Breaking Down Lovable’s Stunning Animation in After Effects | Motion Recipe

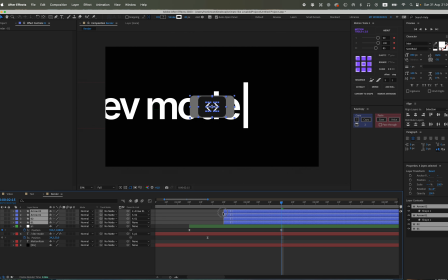8:17 Wait, actually, let's first parent our shapes to P1, and at the highest speed, that's exactly where we'll position the start of our shapes. And we'll get an animation similar to the first one. It's also a match cut to the left.
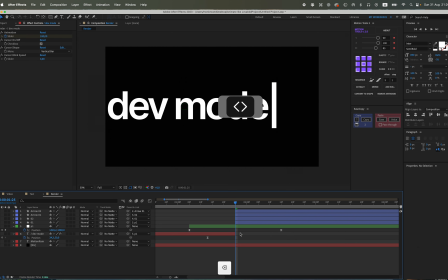8:34 Let's shift this secondary element, the second rectangle, with the arrows to the left.
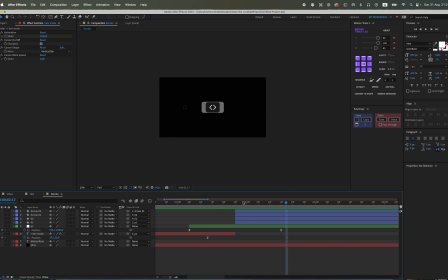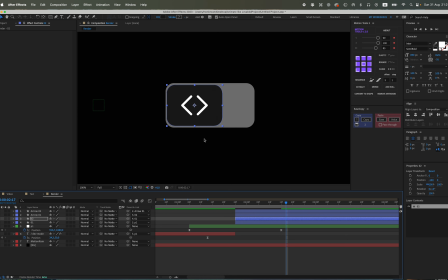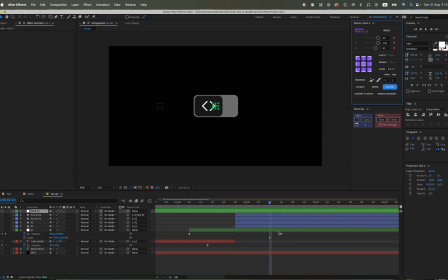8:58 It'll look something like this. Let's now add another null object, and then we will parent the first null object to the second one that we just created. This will be our scale animation. Let's set the first keyframe and the second keyframe.
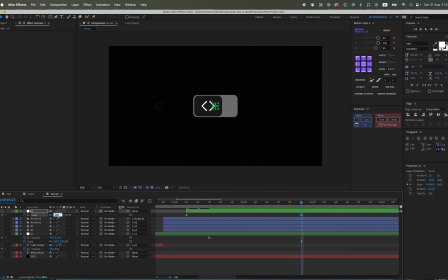9:16 And let's animate it from 100 to, say, 125. Let's make the animation curve a bit smaller, to make it a bit smoother, 75. And let's increase the value to 140. Let's gently move it a little bit to the left side,
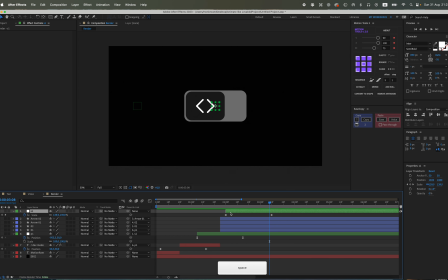9:36 so that everything looks dynamic, and so that one particular animation slightly and subtly overlaps the previous one, creating a seamless transition.
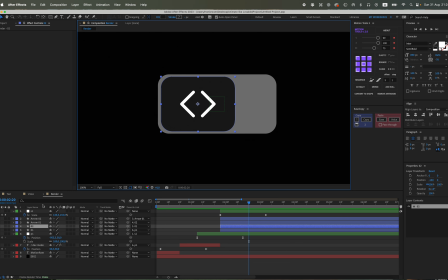9:54 Alright, And let's animate the size. Now, take this particular black rectangle and also carefully position it within the composition.
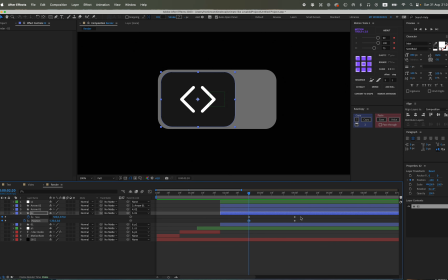10:06 Set precise keyframes and then smoothly animate it towards the right side of the screen. You should place it somewhere around this specific area, ensuring that it gracefully slides to the right.
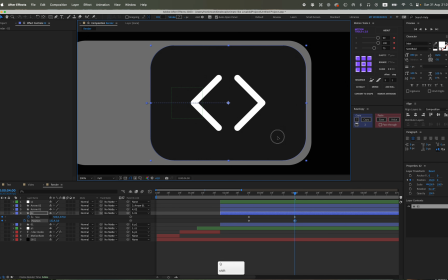10:17 Subsequently, roughly in the middle portion of this animation sequence,
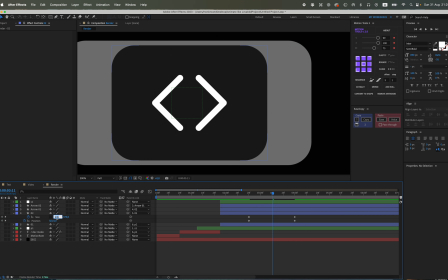10:20 set another crucial keyframe on the size property and proceed to make our rectangle a little bit bigger, expanding its dimensions.
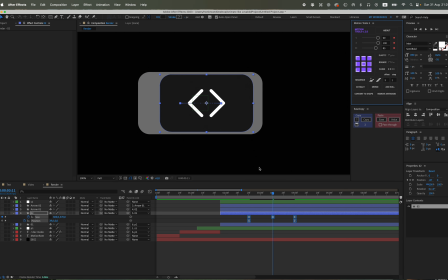10:27 Hold down the Control key and then click on this particular keyframe so that the animation transition is exceptionally smooth and wonderfully continuous. This thoughtful action will effectively create a visually appealing stretching effect for the rectangle, enhancing its dynamic appearance. While it's moving, let's make the animation a bit more dynamic and visually engaging.
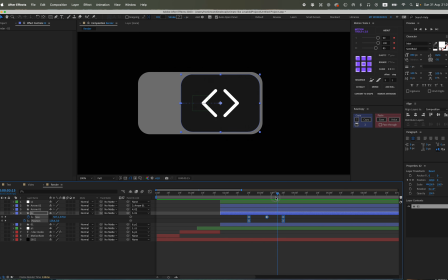10:47 To achieve this, you have the ability to precisely control the timing and flow of your animation. You can easily click and drag the end keyframe, which marks the conclusion of your animation sequence, either to the left or to the right.
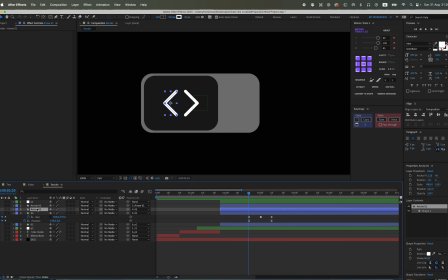10:58 Moving it to the left will compress the animation, making it play faster, while dragging it to the right will extend the animation, causing it to play more slowly and deliberately. This intuitive method allows you to stretch out the animation as much as you want, giving you complete flexibility to fine-tune its duration and pacing to perfectly suit your creative vision.
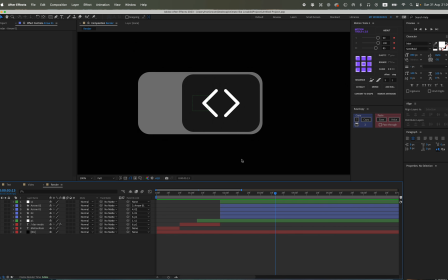11:15 Now, let's proceed to add another object to our scene, introducing a new element for further interaction and animation. Specifically, C1, which represents our first object, will be directly linked to C2, establishing a hierarchical relationship where the movement or transformation of C2 will influence C1.
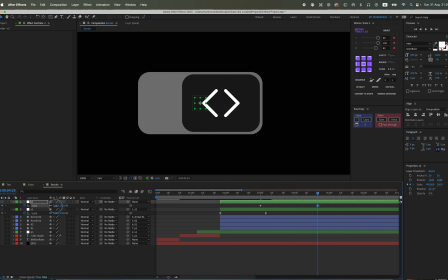11:31 Furthermore, we'll animate an additional scale property for one of these objects, allowing it to grow or shrink over time, adding another layer of visual interest and complexity to our overall animation.
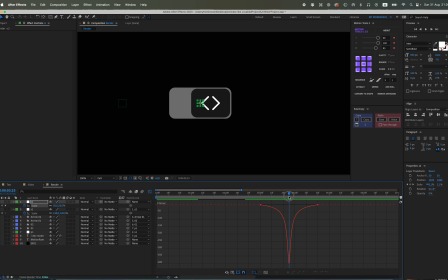11:41 This will be a comprehensive kind of zoom-out effect, so we will carefully animate it from a starting point of 100, progressively moving down to 0. The animation graph is specifically set to a value of 85, and also at the absolute highest speed available.
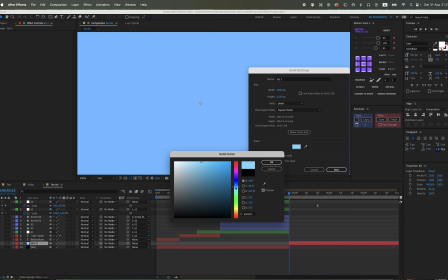11:56 Concurrently, we will also precisely cut the existing background and subsequently change its color to a new,
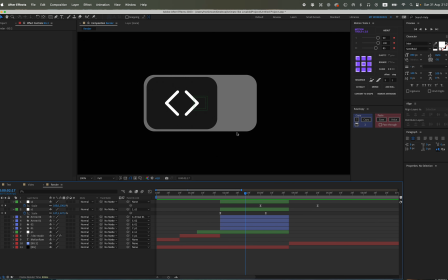12:02 carefully selected hue, to any arbitrary color, just so that some noticeable and distinct visual change happens on the screen.
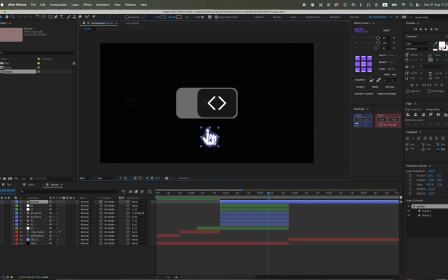12:09 At this precise moment, you have the perfect opportunity to seamlessly insert, for example, some relevant and engaging footage, or perhaps other compelling visual elements that enhance the overall presentation.